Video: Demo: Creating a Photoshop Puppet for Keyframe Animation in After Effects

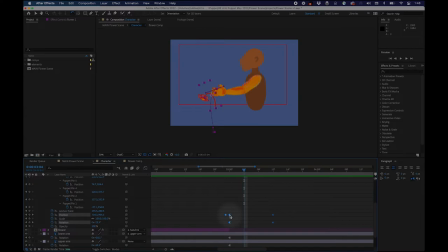And it doesn't release now until 4 frames later. So I am going to select all my keyframes and then click and drag, hold shift to line it back up. And then let's adjust the timing of our layer.
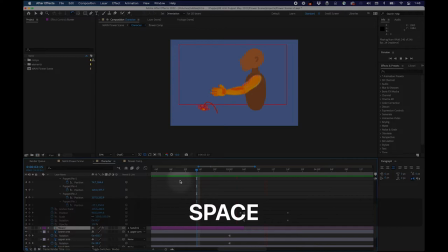Okay, so that feels a little bit smoother because we've added about 4 frames worth of in-betweens.
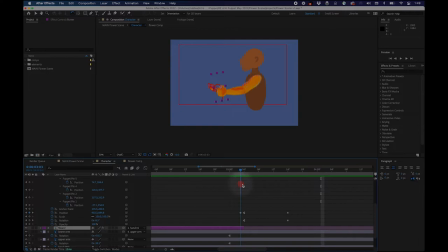So now the wrist rotates down and then rotates up. While it's rotating, the hand changes, and that's helped to mask the fact that we just popped from one pose to the next.
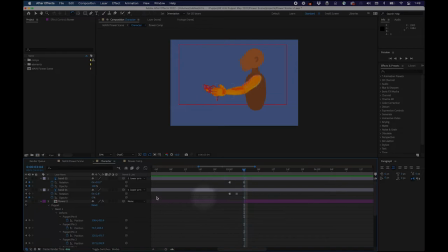And then I actually want to add a little bit of animation on the arm too, so it's not so stiff. Let's see.
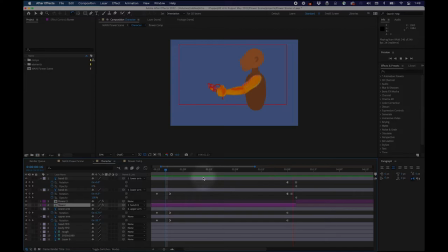Okay, I have a slight rotation, a slight rogue rotation keyframe happening. So something is on linear instead of being on hold. So let's see what's happening here. Oh, I see what's happening.
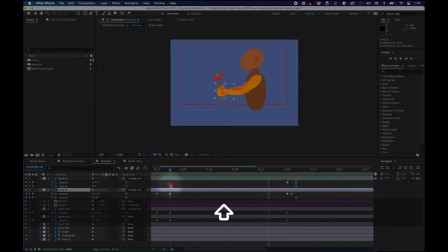This needs to be on holds. So I'm going to turn all of these rotations.
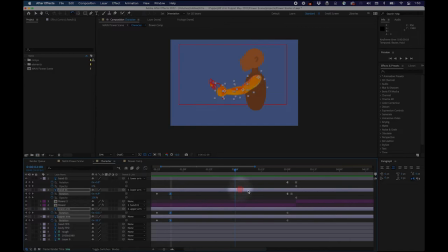I'm going to end it on a hold keyframe. So this is what I mean by turning things to hold keyframes, just to lock it in place. Because otherwise it was slowly animating my rotation during all this time. There we go.
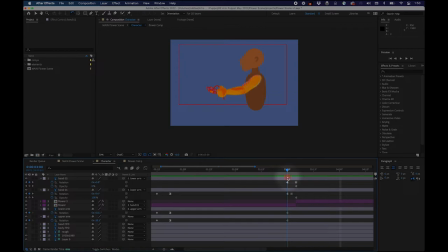Okay, so the hand feels better. It's still a little bit poppy. So I'm going to animate the whole arm.
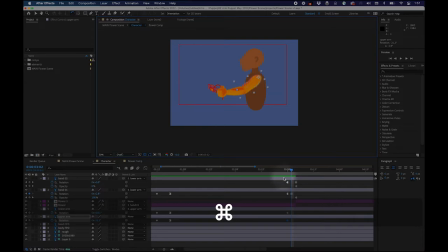And it made it down as part of that anticipation, 2 frames. And then now that the hand comes up slightly, 2 frames. And then now there's a little bit of follow through.
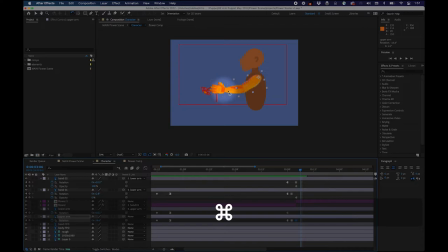Yep. And then meanwhile, the hand will ease. Well, the whole arm will ease just a tiny bit past that position. Now let's play it.
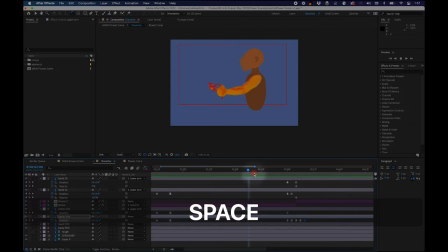Yep. Okay, so then there's going to be a beat before the character's arm falls.
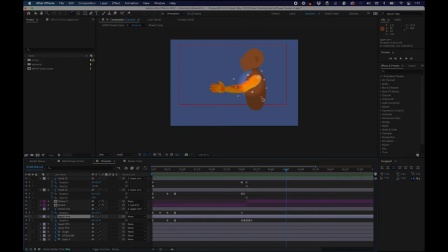So let's say around here is when the arm will fall. So I recommend always animating from the top of the parenting chain first. So we are still in hold keyframes. So let's just manually now animate the ease out.
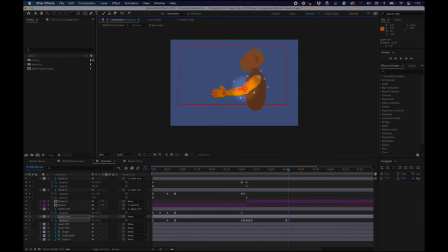So step forward 2 frames, slowly ease out. Now this is kind of a pendulum, if you remember.
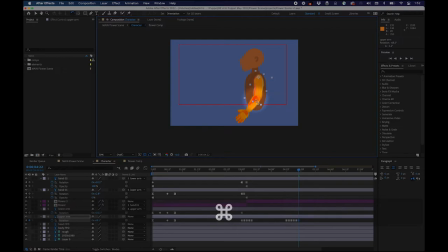Except it doesn't swing all the way. So I manually add a ease.